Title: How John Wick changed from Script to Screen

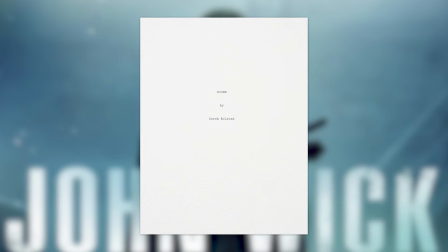John Wick started as a spec script titled Scorn and it was one of 60 screenplays that screenwriter Derek Kolstad had written but never gotten produced.
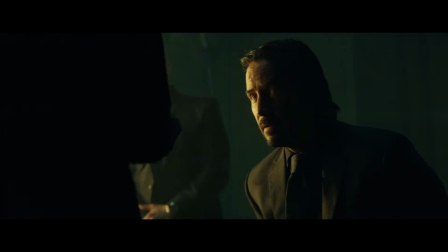But now John Wick is a billion dollar franchise and yes it's known for its great direction and amazing action scenes but also it's world building,
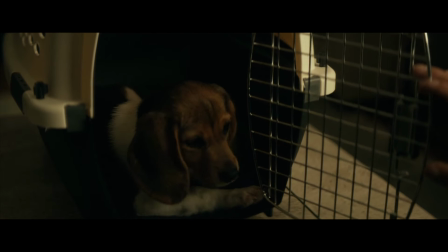some now iconic dialogue and the fact that four movies worth of revenge started with the death of one dog and all of those elements they start in the script and there's some pretty surprising changes from the dog to John's backstory and a completely different final act. So I'm going to go through the script for scorn. I'm going to spoil everything and see how it became John Wick.
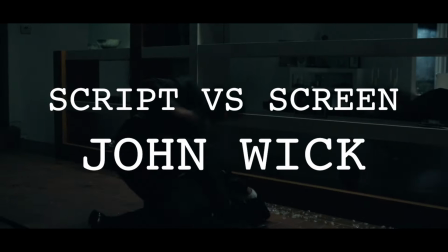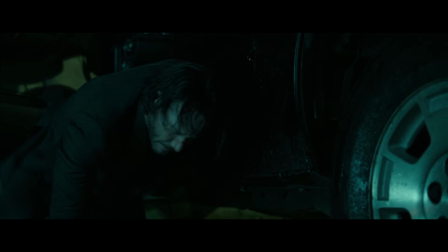So John Wick opens at the end of the movie. He's tired, he's beaten up, and he crawls out of his car, pulls out his phone, and plays a video of his recently deceased wife. It's a pretty nice way to open the movie because it's immediately got you asking questions like what happened, who's that woman, and how did the guy end up like that.
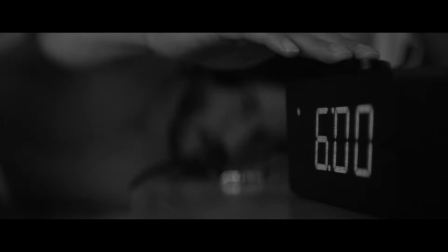It's a nice hook. The script doesn't have the scene at all. It actually opens with John waking up in bed and spends a much long amount of time with John just walking around his house. It just doesn't properly propel the story forward in the same way without the promise of action. It feels like it takes a lot longer to get going. But the biggest initial change is the way John himself is described.
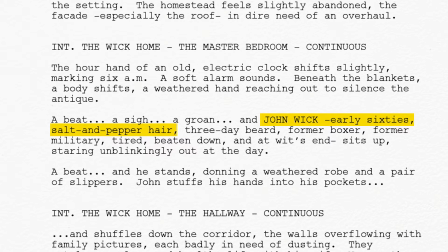In the script it says he's early 60s salt and pepper hair, three-day beard, former boxer, former military.
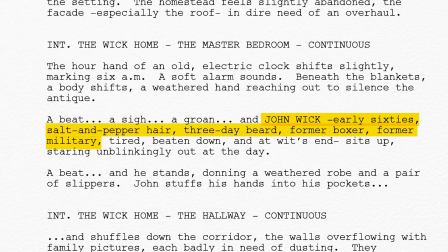And reading that is so weird because to me that description makes me think of someone like Ron Perlman rather than Keanu Reeves. And you could write this off as just an aesthetic difference but the image makes it feel like a very different character to the one we saw on screen.
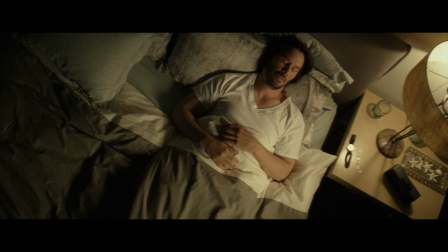And so one of the big things to keep in mind when talking about the script, even with the things that stay the same, the interpretation of the character of John Wick feels quite different in the script. And you really see this difference whenever John's wife dies.
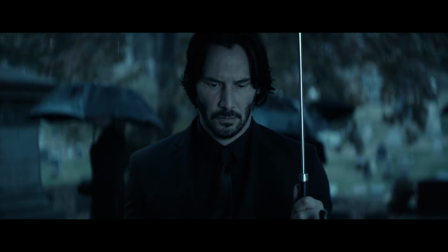See Keanu Reeves gives a performance of a man who feels like he's just trying to hold himself together.
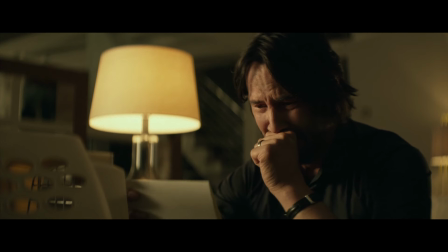Everything about his reaction to his wife's death feels gentle and loving, but because of the genre we know he's capable of great violence. But in the movie it's done in a way that feels specific and directed. He feels very controlled in how he acts and directs his anger and violence.
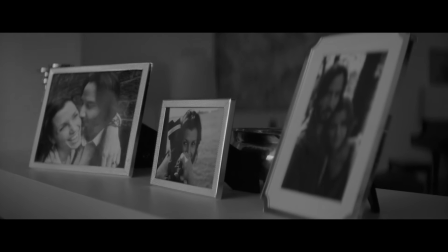In the script, after John's wife dies, he goes home and he starts furiously smashing pictures in the house.
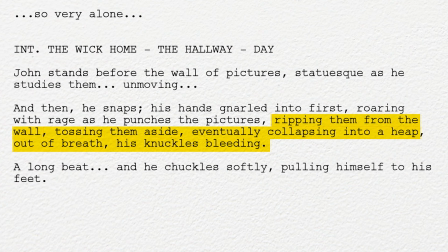He's ripping them from the walls and by the end of it, his knuckles are bleeding. He very quickly releases his anger in a very physical way and I think that's way less interesting.
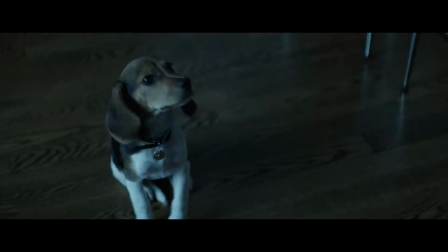In the movie, I believe that John has decided to leave violence behind and that he's now a gentle and caring man.
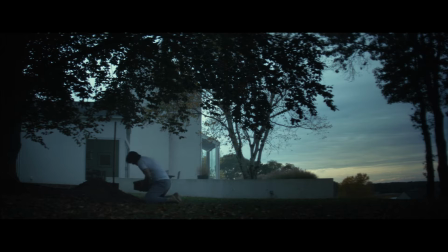And it's only after the death of his dog that he makes a conscious decision to act in the way that he does. The fact it's such a conscious choice by John makes him an interesting character for me. In the script, the outburst makes it seem like John just lets his rage take control of him. He seems like much more of a blunt instrument that tries and fails to keep a lid on his anger, as opposed to the methodical, slick professional of the movie, and it's fascinating to think what the movie would have been with that angrier version of John.
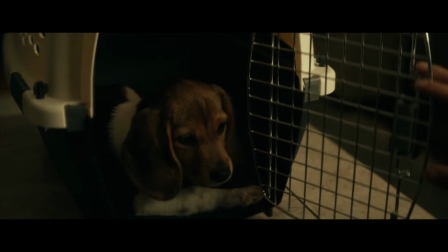Okay, so we all know John gets sent a dog by his wife after she passes, and in the movie, it's a beautiful beagle named Daisy. In the script it's a corgi called Moose.
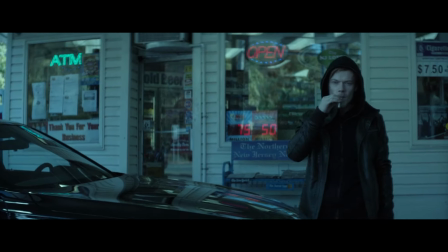After John refuses to sell his car to the Russian gangster Yosef, Yosef and his cronies decide to steal his car and kill his dog. Now killing a dog in itself is pretty devastating but the dog gets a far more brutal death in the script.
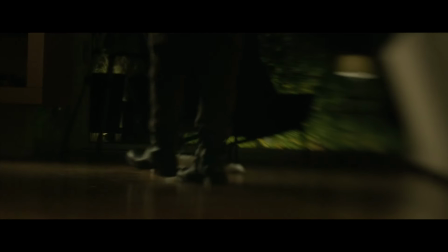See in the movie the dog dies off screen and is seemingly killed almost instantly. In the script she survives the initial gunshot and the gang leave the dog there to bleed out.
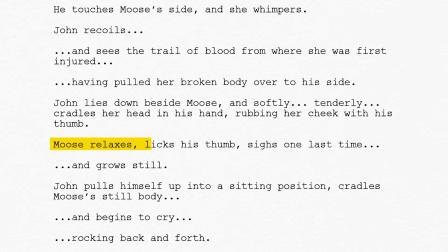John wakes up to find Moose bloody and whimpering, and then Moose relaxes, licks his thumb, and sighs one last time, passes away. It just sounds so much rougher, and I think it really would have tugged at the heartstrings even more if they'd shown the dog slowly pass away like that. But you can understand why they didn't do it. Getting a dog to act like that would be really difficult, and the CGI required to do it would be really expensive. And you know what? Maybe it might have been too rough to show something as sad and depressing as that so early on.
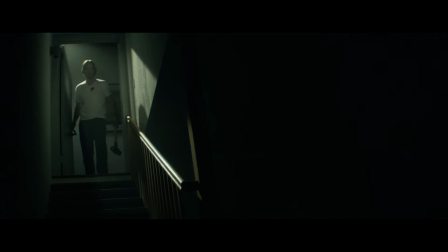So the death of his dog sets John off to go on his big revenge trip but word gets back to the head of the gang, Viggo, who is Eosif's dad and he's furious because he knows exactly the kind of guy they've just messed with.
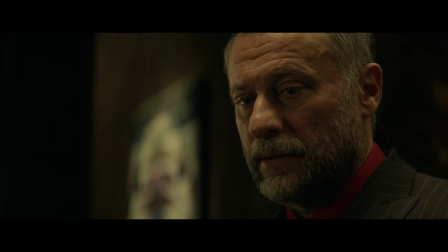Now the speech that Viggo gives his son is probably one of the most iconic scenes in the whole franchise but the dialogue in the script is so different. For one a lot of the iconic lines aren't in there instead of, Well, John wasn't exactly the boogeyman.
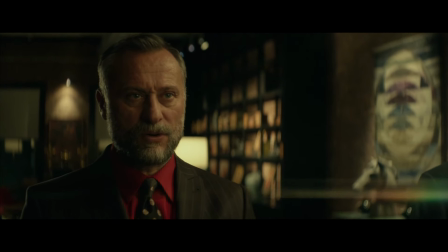He was the one you sent to kill the fucking boogeyman.
It's just, John was the goddamn boogeyman. The whole thing about John killing three guys with a pencil, completely absent. And it's amazing that those little lines that became foundational to the franchise weren't in the original script.
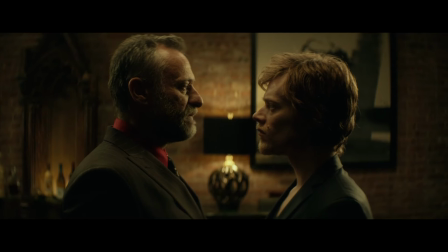But what's even more different is the backstory that Vigo gives. In the movie, Vigo talks pretty generally about John and how dangerous he is, but he doesn't go into all of the specifics.
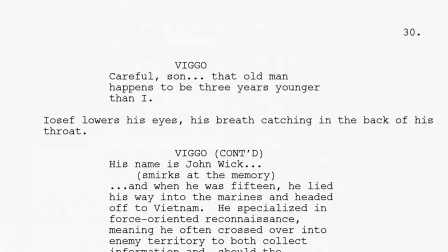In the script, he reveals everything about John, describing him as a former soldier who went to Vietnam at 14 and then while
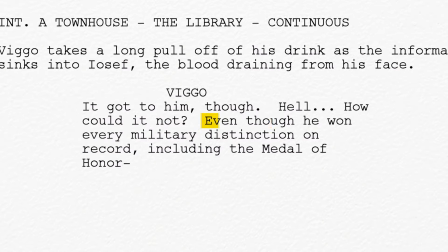he was there killed over 400 people and says he was awarded every military distinction on record including the Medal of Honor. This is fascinating to read because one it's so different from the movie and it's basically describing a completely different person but two because for me it doesn't really work. By giving all this backstory about John being a Vietnam veteran it's almost like it's trying to give this full explanation of who this character is and what made him. I think supposed to make him feel more threatening and more dangerous by giving you this image that you can latch on to but it ends up giving too much away it feels like too neat an explanation i just find it a wee bit boring to explain it all away like that with the
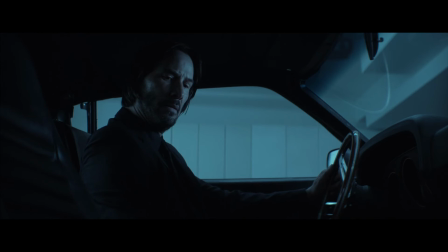movie you don't know who he was before but everything from the beginning makes him seem like a gentle caring person he loves his wife he looks after his dog
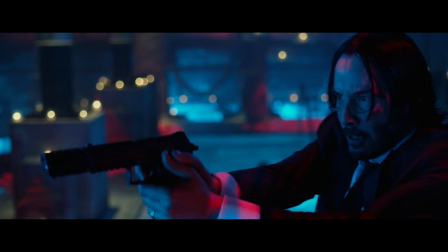he cleans up the house the juxtaposition between this nice caring guy and the killing machine that vigo describes is way more interesting and so
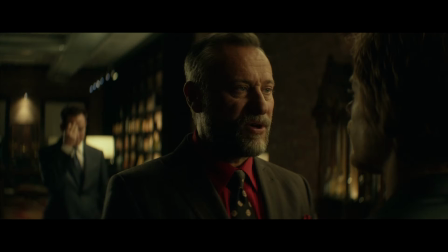when the scene intercuts with John smashing the ground and literally digging his past life up, that's so effective. Because we've just had a glimpse from Vigo. We don't know the full extent yet of what he's uncovering. And we don't have to wait long before John shows us just how good he is at what he does.
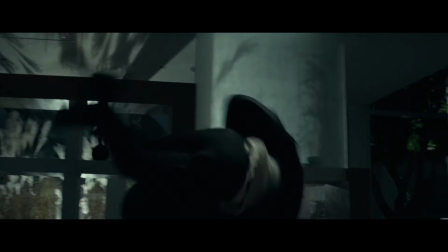We get our first big action scene as guys invade John's house and he's just annihilating them left and right because he's John Wick. And it seems like this isn't going to really be much of a problem for him until the doorbell rings. Now this is one of my favourite moments in the movie because it's cool and exciting just seeing how powerful John is but then once he's neutralized one threat suddenly he's met with a very different one and there's a big question of how the hell is he going to get out of this one.
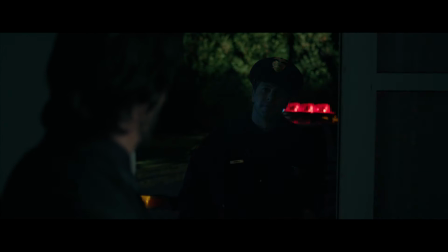But then you get this fantastic little scene where the police officer clearly knows John and is involved with that world and he just leaves him to it.
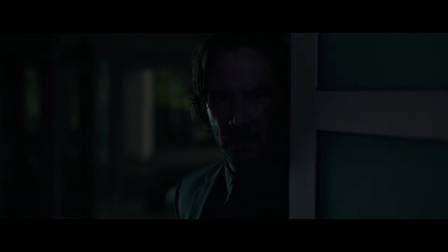Good night Jan. Good night Jimmy.
It's a fun twist and it's fantastic world building. This little surprise moment is kind of spoiled in the script.
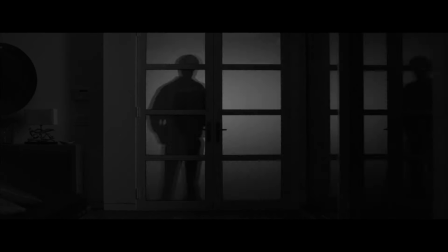During the fight sequence they actually cut away from John fighting to the police coming up to the door and so you get a heads-up of their arrival and when John does talk to the police the dialogue is a lot more explicit he says outright that he's dealing with the Russian mob and I just much prefer it in the movie where there's just this quiet understanding now because all these goons were no match for John Viggo hires
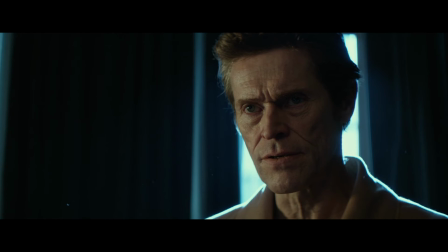another professional named Marcus to go and kill John and there's a couple things that change with his appearance in the script in the movie we first see him
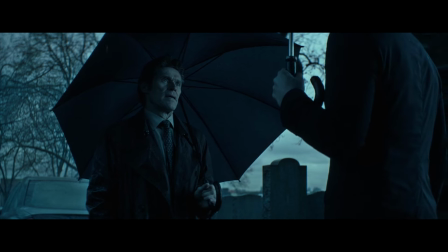at the funeral for John's wife and it's a nice way to introduce the character. You get there's a friendship there and then it makes it more interesting whenever he later accepts the contract to kill John. That whole funeral scene isn't in the script. We first see Marcus in the script whenever Marcus calls him and he answers sitting on a beach. So he essentially leaves his holiday to come back to take on the job.
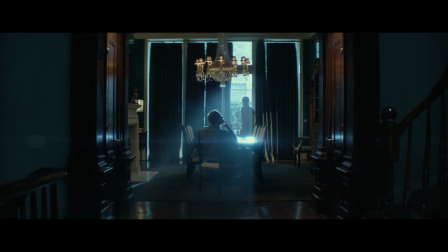In the movie Marcus just meets Vigo at his house where he's asked to take the job and this seems like a fairly incidental change but it's smart for a couple of reasons.
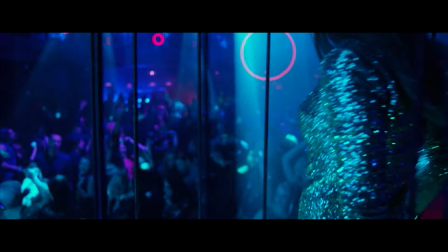One, the entire movie is set showing the underground of this crime world, and I think it would have felt weird visually just to leave that. It's more interesting that it all feels small and local and based around the city. But the other is a practical reason.
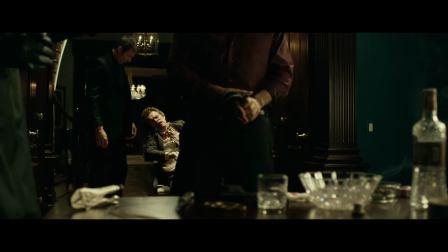There's another scene later where both these characters are in the same location. So by changing the location of the hiring scene to the same location as the later scene, it means they can save time and money by shooting both scenes in the same place, which is just smart filmmaking.
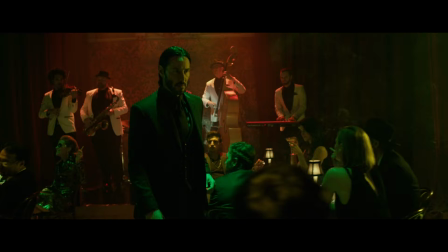One of the things that makes John Wick John Wick rather than just any other standard action film is the Continental and the whole underground of assassins that comes with it.
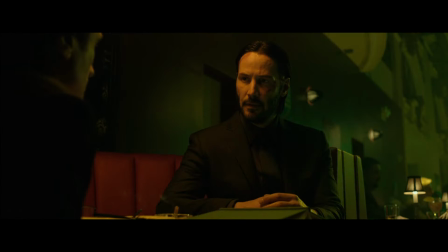There's a world that he inhabits that has rules and customs and the movie smartly never explains everything. You just get little glimpses. So when he goes to the Continental nightclub bar people make comments.
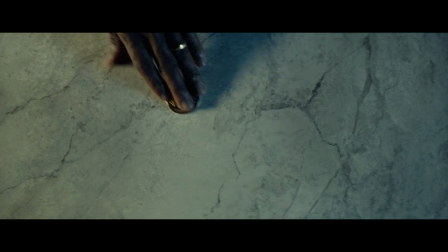He pays with these mysterious gold coins. Suddenly this nightclub isn't just any other nightclub in a movie.